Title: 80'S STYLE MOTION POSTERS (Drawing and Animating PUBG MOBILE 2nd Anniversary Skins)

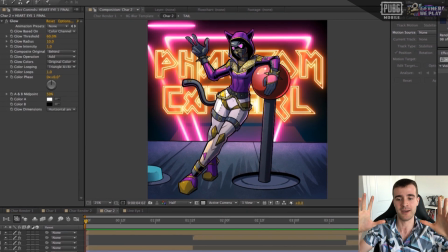So I have it flicker a bit before finally showing up as it appears in the final motion poster.
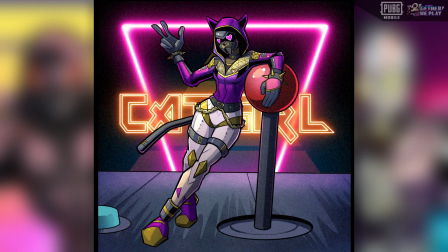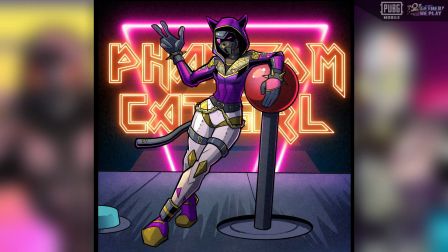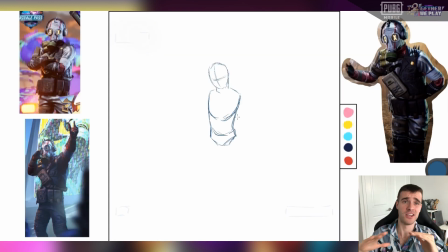Finally, we've got our Wasteland Soldier, and this, I think, no competition turns into the best motion poster that I've ever made.
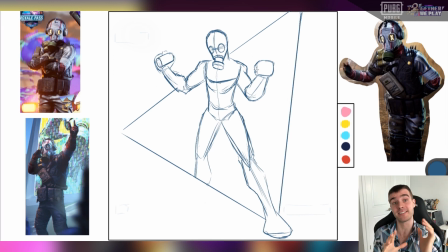The idea was clear, I feel like I executed it well, and it's a bit simpler than the other ones, but I think the simplicity makes it that much better. And I knew I wanted to have the character standing in and in front of this big neon triangle with a cool grid pattern kind of moving behind the triangle.
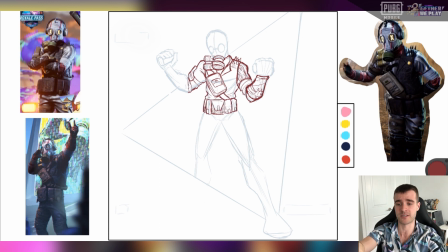And then you can see them really faded out in the corners of this piece. I've got these three little rectangles that I blocked in. And what those are is just a reminder of where this play button and some other VHS stuff is going to go. I found this royalty free VHS pattern on a site called anfx.co
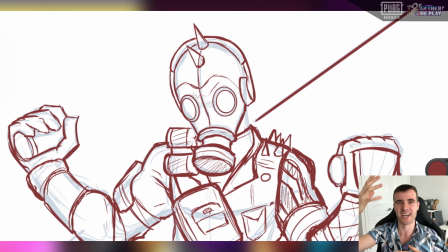that I knew I wanted to put in there to add some nice VHS grain over the whole thing,
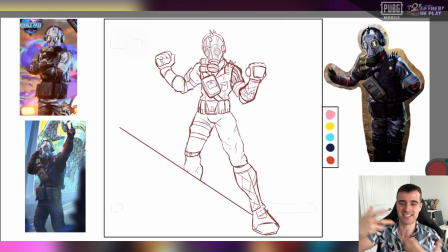really give it that 80s textured video kind of feel.
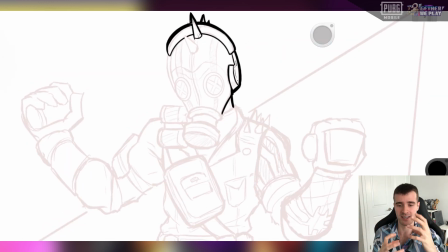And the other thing I wanted to lean into with this one was the gas because the character's got a gas mask.
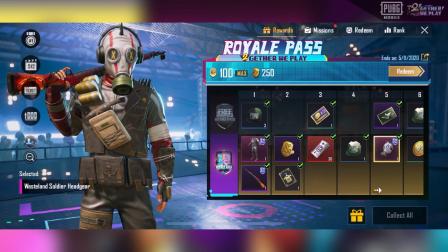He's got gas grenade or I guess smoke grenades on his lapel thing. So I decided to have him holding two smoke grenades.
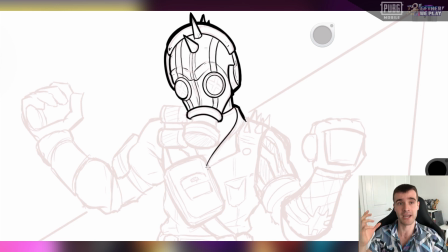I knew I was going to have some smoke shooting out of them in the animation stage. And the way I do that is with a pack of stock footage that I bought a long, long time ago, back in my more heavy VFX days.
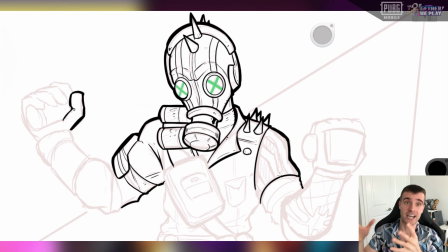It's a pack of stock footage for action stuff called Action Essentials from VideoCopilot.net,
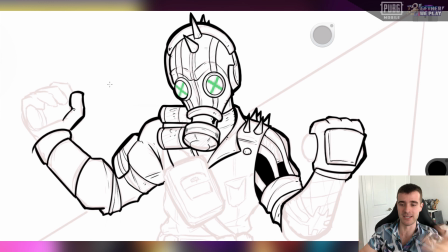and so I knew I was going to use a bunch of the smoky, debris, dust kind of textures, and,
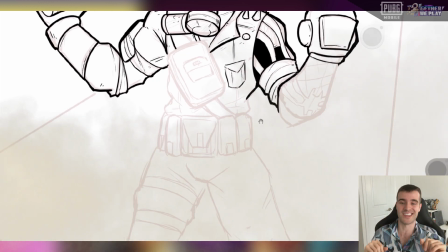well, we'll get more into that in the animation stage.
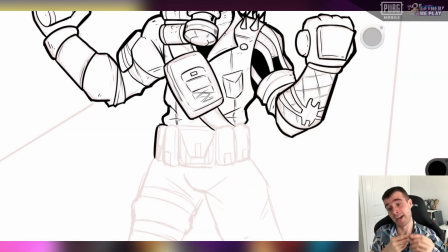You can see for the drawing that I am, once again, simplifying the design a little bit to work it better into my style,
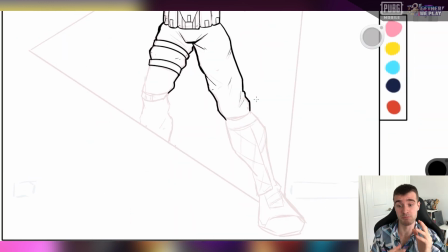and honestly, I thought this was not my favorite of the three designs,
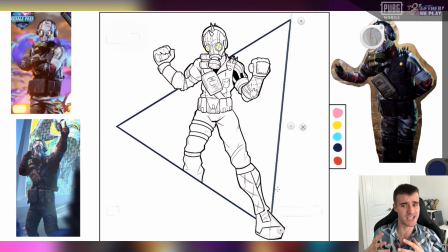but as I was drawing it and working with it, I was like, I actually really like how this one looks, especially how it ends up looking in my style.
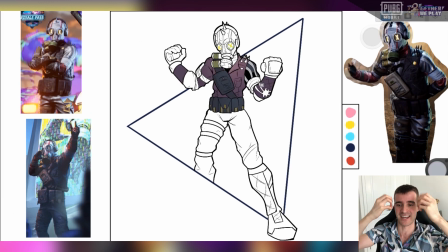I especially love the X's in the eyes that I end up giving a little bit of a glowy look to.
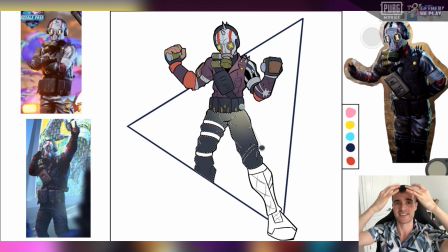They stand out really nicely, and I love the red streaks against the whitey-gray kind of color of the rest of the gas mask.
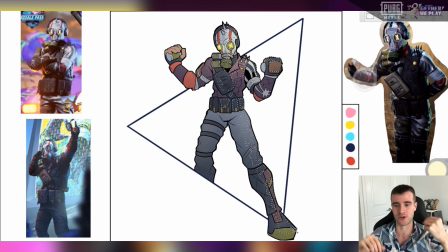And then, of course, the super punky-looking spikes on the head and shoulders. And I think the lighting ends up looking a lot nicer in this one.
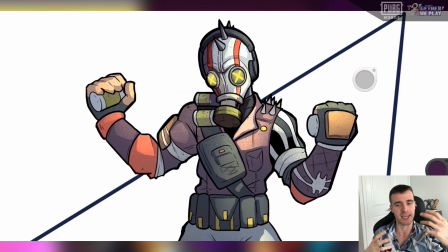I just, I'm starting to notice more lately that I really like a yellow light on a dark purple character.
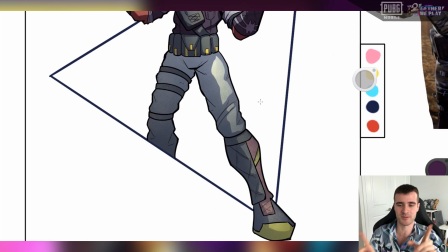Which makes sense because they're complementary colors, but I should keep that in mind later on.
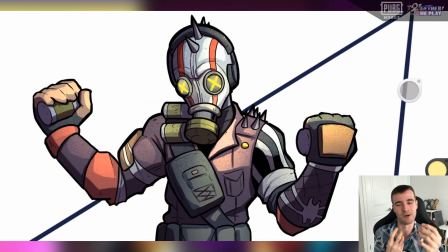That just, that lighting combo I think looks really, really nice.
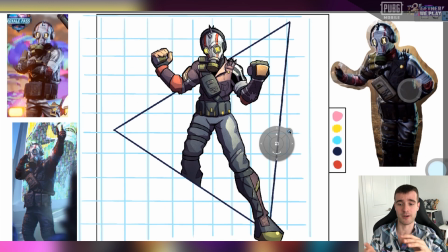But I got the character pretty much finished and then I built out a rough grid pattern that I knew I could take into After Effects and start animating.
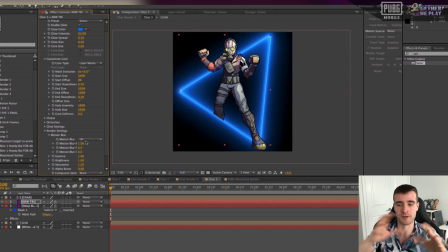And then we got to animating. I blocked out some color blocks to hide the grid in behind the triangle,
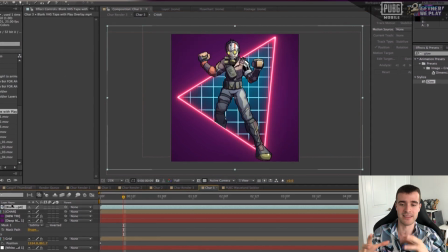made the triangle kind of neon-y, and then I even ended up bringing in that orange kind of sun from the first piece.
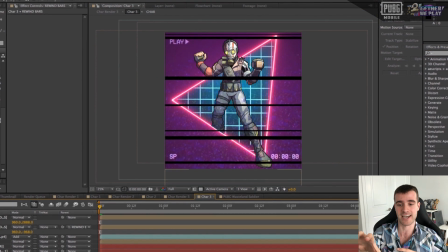It's a little bit more faded out, and then you can see here I've added in the VHS texture, but then I'm building a little bit of extra VHS texture myself.
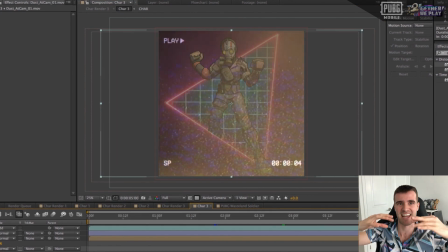And I use something called the displacement map to make everything behind that texture kind of wiggle in a very VHS kind of way.
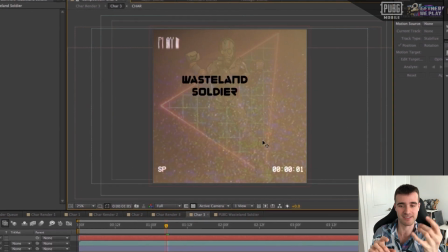And then you can see with the text here, I'm having the text kind of subtract from a big
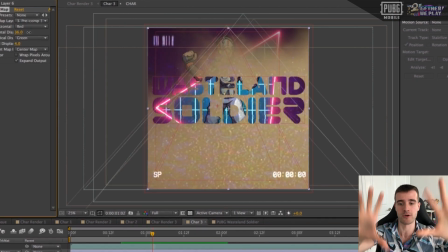plume of dust and debris and smoke that comes up at the screen so that
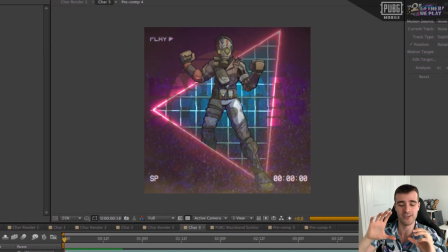the text is only on screen for a little bit because I feel like the text was dominating the other ones
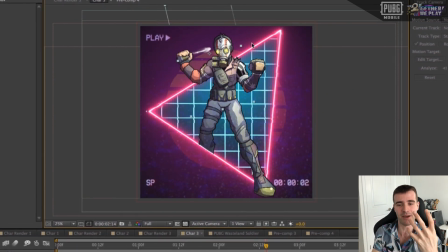a bit more. So having it just subtly come up, I think works really nicely for this piece.
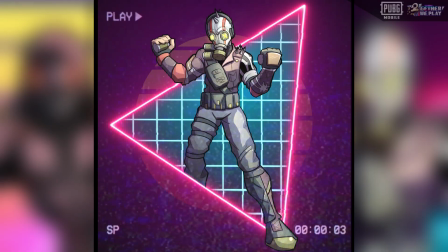And so the final motion poster is here.
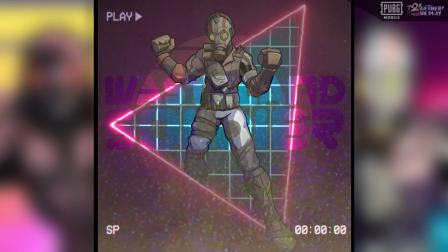Man, I knew that I loved the 80s design aesthetic and the look of these skins, but working with the two together, that was super fun.